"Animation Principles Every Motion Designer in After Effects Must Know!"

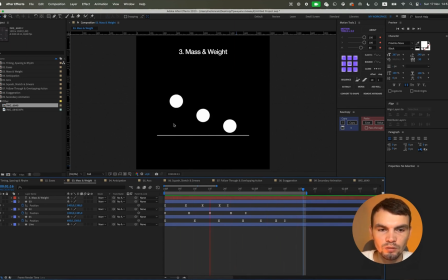8:18 And here we see that this feels the lightest, while the last one feels the heaviest. Although we could add even more bounces to this one, a bit more to this one as well, and add this amount to this one. the difference would be even more noticeable.
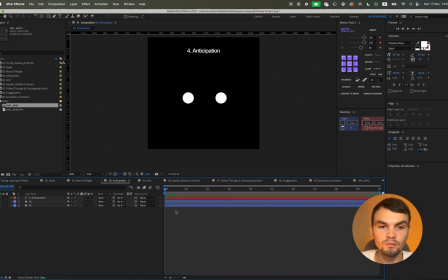8:39 The next basic principle of animation is anticipation. That is, the prediction of movement. A preparatory movement before the main animation. Because for example, when we move, I don't know, a leg or a head, we usually make some kind of preparatory movement.
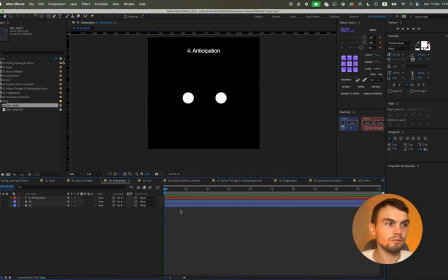8:58 We don't just move from the start and go straight there. we like lift our leg and then make the main movement so this is the kind of preparatory movement that
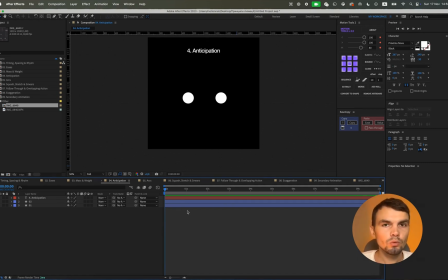9:12 should happen before the execution of the main movement so overall animation simply looks more realistic so this will clearly add some professionalism to
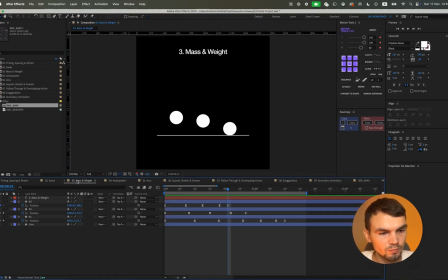9:25 your animation I added two objects here but let's delete them and take these two objects from the previous animation and
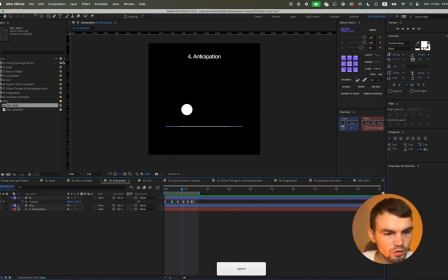9:33 right here for example as an illustration we see that I have this ball when we begin the process the object starts to shake immediately to illustrate this further let's take a moment to duplicate the object
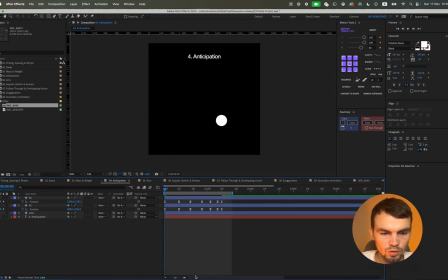9:48 and move it over to the right side of the screen as we do this we will turn off the visibility of the first object to focus on the new one next we will set a key frame at this position to mark the starting point of our animation. Moving forward we will set a second keyframe which will help us define the path of movement.
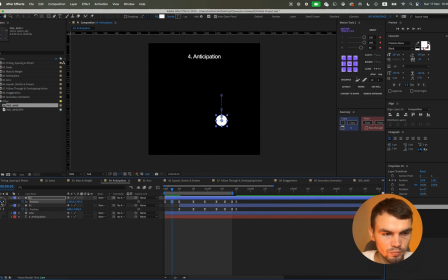10:05 In this case we are making a preparatory movement that goes straight down. This step is crucial as it sets the foundation for the animation's flow.
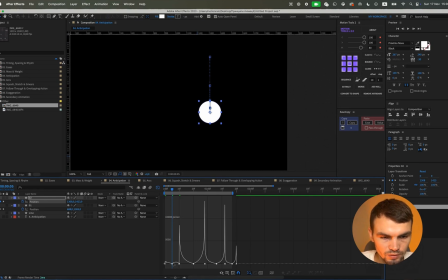10:12 Now let's take a closer look at the animation graph. By examining the graph we can see how the movement is structured and how it adds a layer of complexity to the animation. The graph provides a visual representation of the motion, making it easier to understand the dynamics at play.
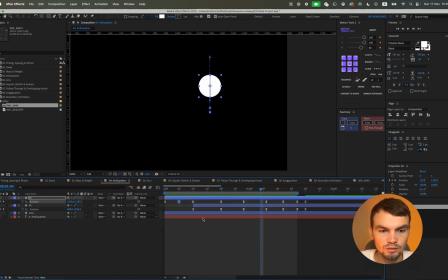10:27 Doesn't it look more interesting now? The changes we've made enhance the overall animation, making it more engaging and visually appealing.
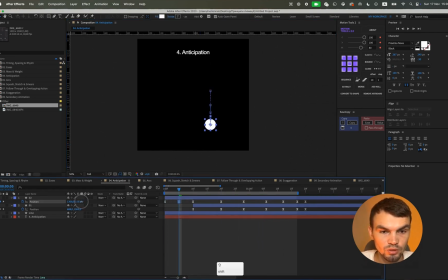10:38 Let's allow it to go further down for more expressiveness. What if we compare with the first one?
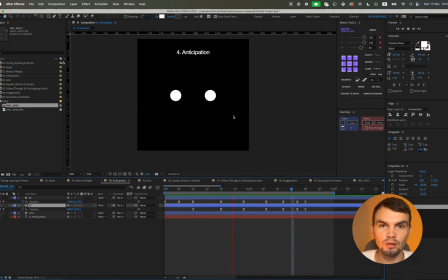10:54 The second animation clearly looks more realistic, more lively and more interesting and the last principle of animation is arcs that is all objects usually move not in straight lines but in curved arcs both in motion design and in real life this way the object will look more natural the animation will be more realistic and it will be more aesthetically pleasing and let me show you how it looks in practice specifically we set it up
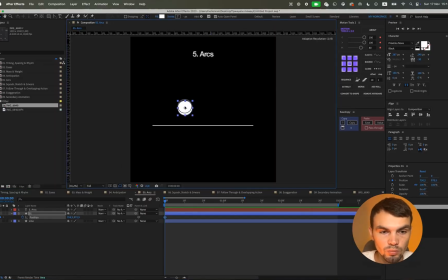11:35 and also create the animation of our jumps easy
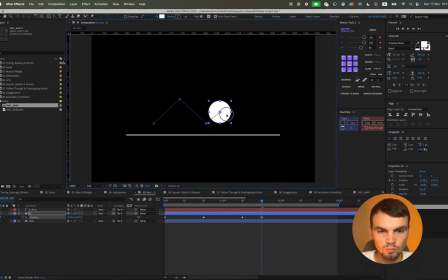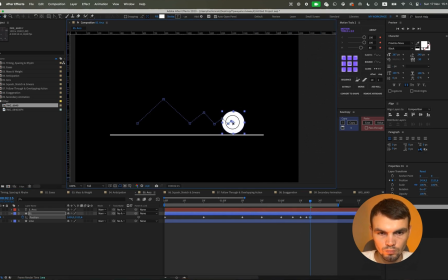easy that is f9 for us and we take this tool called convert vertex 2 and
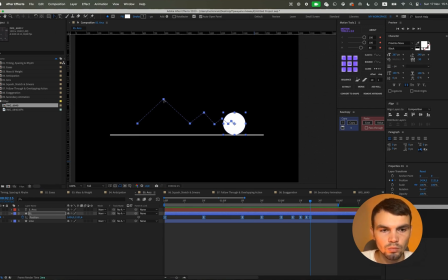12:16 we place it on any point and our animation movement will turn into
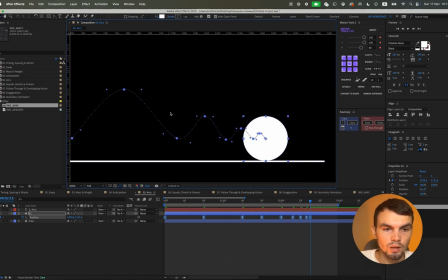12:21 smoother lines but now we need to create these arcs from them